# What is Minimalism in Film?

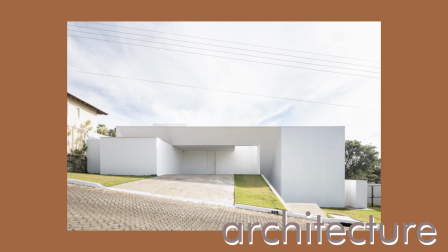0:05 In other mediums such as art, architecture, design, and more recently a lifestyle,
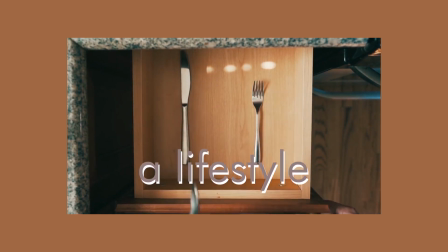0:10 minimalism is somewhat easy to describe, or at least to visualize, but when it comes to film, it's less simple.
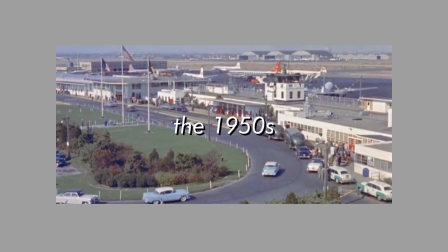0:21 Minimalism originated as an art movement which was developed in a post-World War II America, comprising of artists such as Stella, Agnes Martin, and Donald Judd.
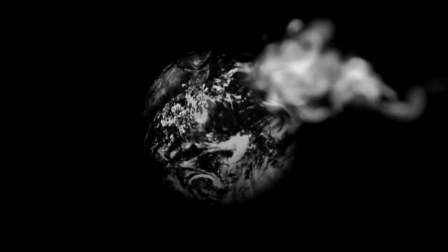0:29 It was focused around the idea that art should have its own reality, and not be an imitation of some other thing. Stella famously said, "What you see is what you see," when describing his own art.
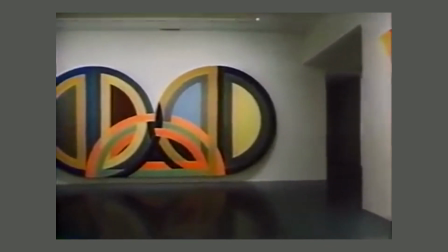0:40 I like the idea, thinking about flatness and depth, that these would be very hard paintings to penetrate.
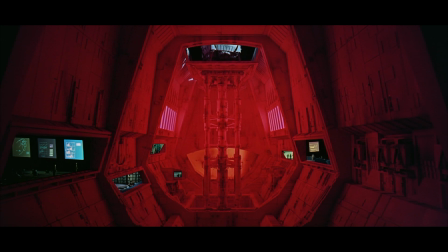0:47 All of the action would be on the surface.
Some may relate minimalism to a visual aesthetic of neatness, as this is often what can be seen through a minimalist lifestyle,
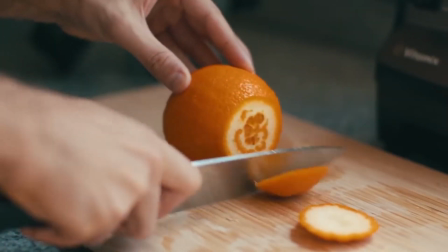0:55 which, at base level, can be described as focusing mostly on necessity. Due to this, images such as this come to mind when discussing minimalism.
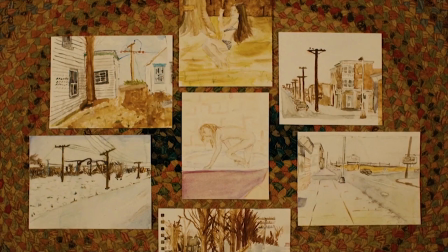1:06 This is why some people could assume that Wes Anderson's rigorously simplified shot compositions can cause his films to be classified as minimalist films.
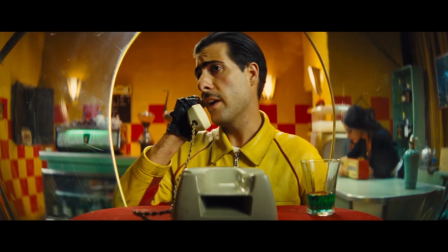1:14 However, this is far from reality.
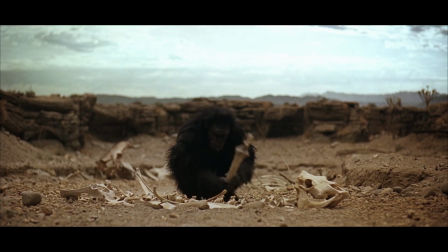1:17 In its simplest terms, a minimalist film must present a narrative as realistically as possible by eliminating cinematic techniques that draw attention to themselves or unnecessarily guide the viewer.
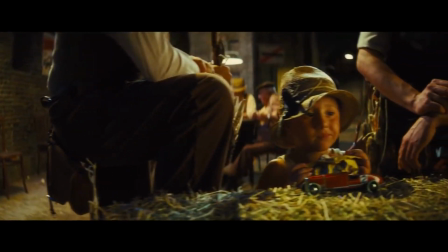1:30 Rather than minimalist, Anderson's films are strongly stylized and are inspired more perhaps by minimalist design.
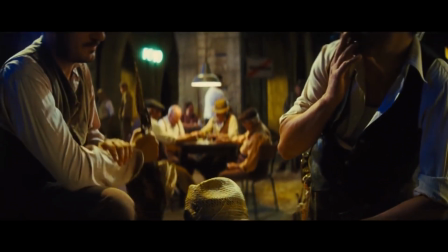1:37 His use of symmetry and long panning shots definitely draw attention to themselves.
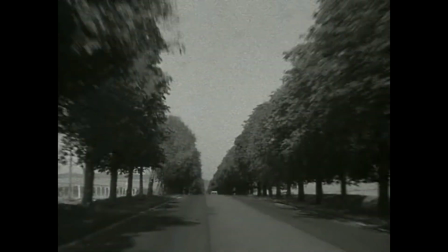1:43 There are a number of elements that could factor into allowing a film to be described as minimalist.
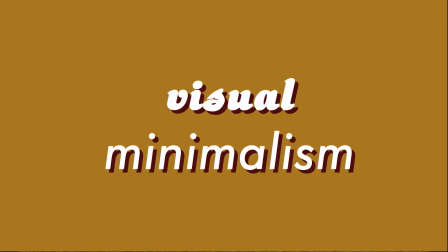1:48 For instance, visual minimalism in film refers to the composition and set design.
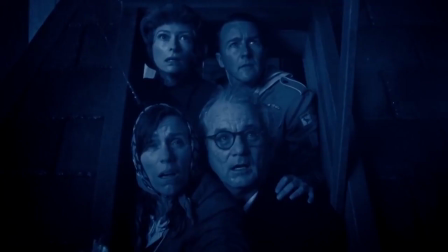1:54 Basically, for a film to be visually minimalist, the director must completely simplify all that is seen in a frame. This could be taking out any distracting or stylized elements in the background such as artwork, dressing the character in a solid colour, or in general just focusing only on what matters in the shot.
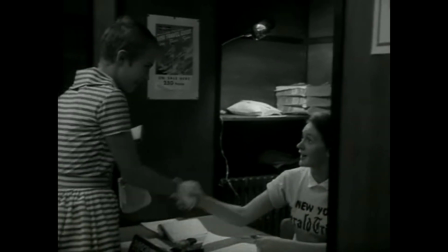2:11 Additionally, visual minimalism could also be in relation to the cinematography and editing, in which long shots, little editing and simple setups might be used.
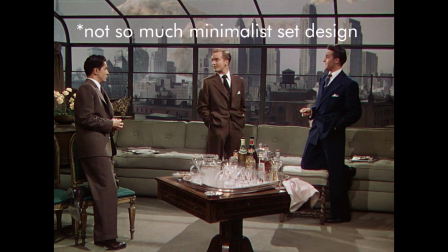2:20 An example of this would be Hitchcock's 1948 classic, Rope.
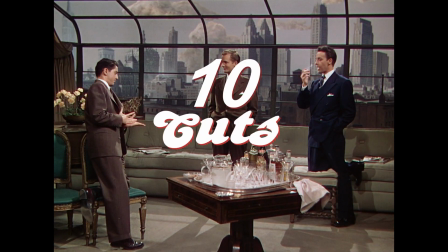2:24 In Rope, Hitchcock only uses 10 cuts, all of which are hidden, almost unnoticeable while watching the film.
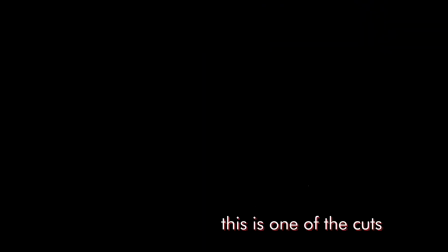2:31 This puts the reliance not on the cinematography, but on the actors, minimising the role of the camera in the film.
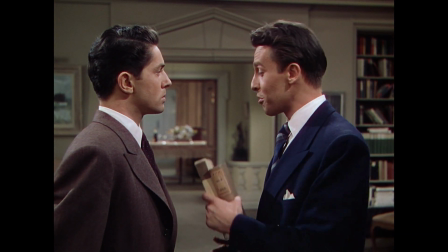2:37 It also forces the film to take place in real time, which is also a characteristic of minimalist cinema,
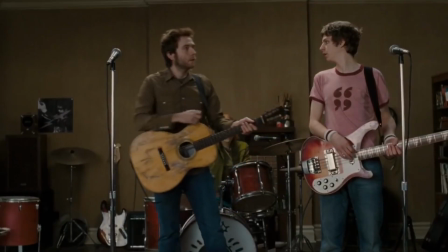2:43 as it eliminates the complexity caused by temporal changes in the film.
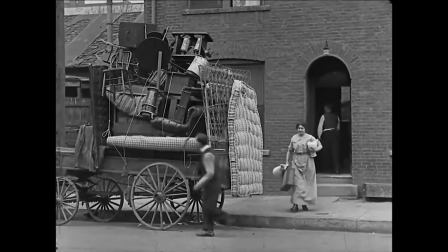2:49 When it comes to movies with minimal sound design, we can mention all the silent films of the early 20s.
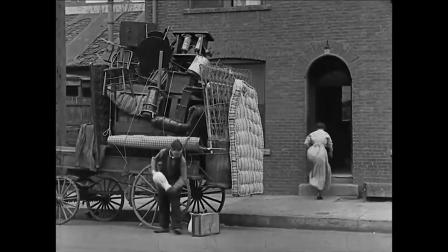2:54 However, it's more useful to look at films where minimalist sound design is used deliberately. A film that we can look to is 2001: A Space Odyssey. In the film, Kubrik uses limited dialogue and muted background sounds.
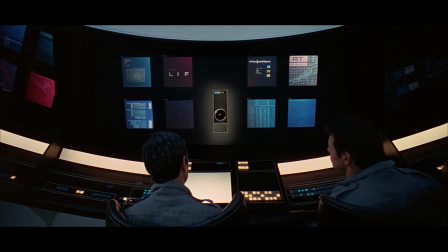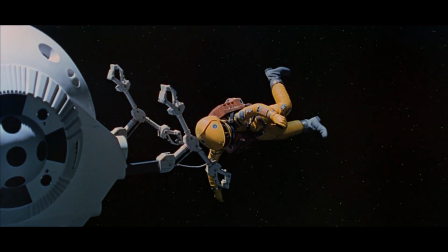3:16 Although it's very unlikely that Kubrik intended to give the film minimalist qualities,
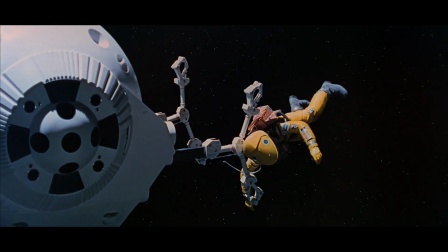3:20 his aim to replicate the vacuum of space gives the film a minimal feel, as it draws attention away from the sound design.
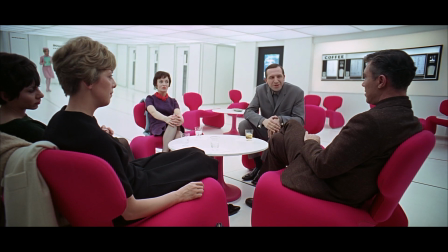3:28 However, we probably wouldn't call it a minimalist film, as it contains lots of non-diegetic music.
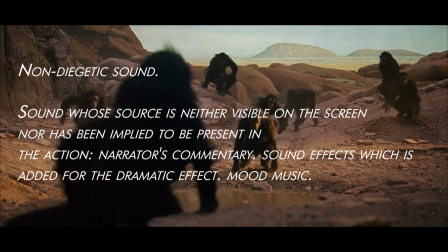3:33 The content itself is far from minimalist. The plot and story certainly aren't minimal, and the film is full of metaphors.
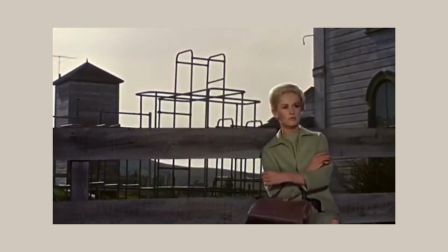3:41 It's also worth touching upon films which use absolutely no music,
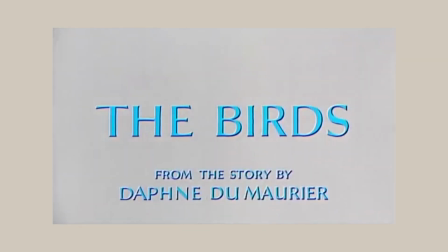3:46 such as Hitchcock's The Birds, or films with no dialogue, such as The Thief.
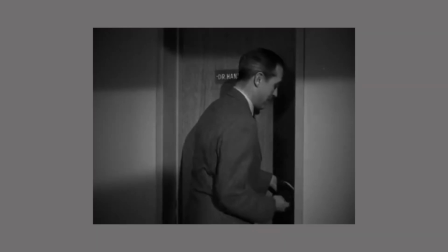3:51 The Thief relies predominantly on direction and acting, but doesn't intend to replicate the silent films of the 20s.
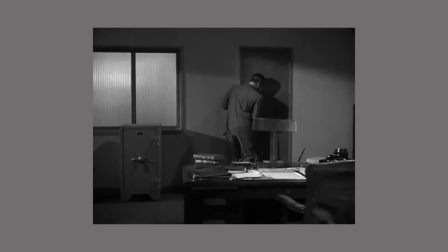3:58 This lack of dialogue increases tension in the film noir flick. Plot and story both are also elements which can be minimalist in filmmaking.
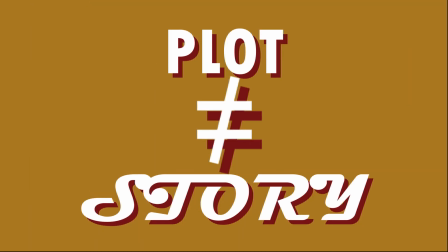4:08 However, it's important here to make the distinction between the plot and the story.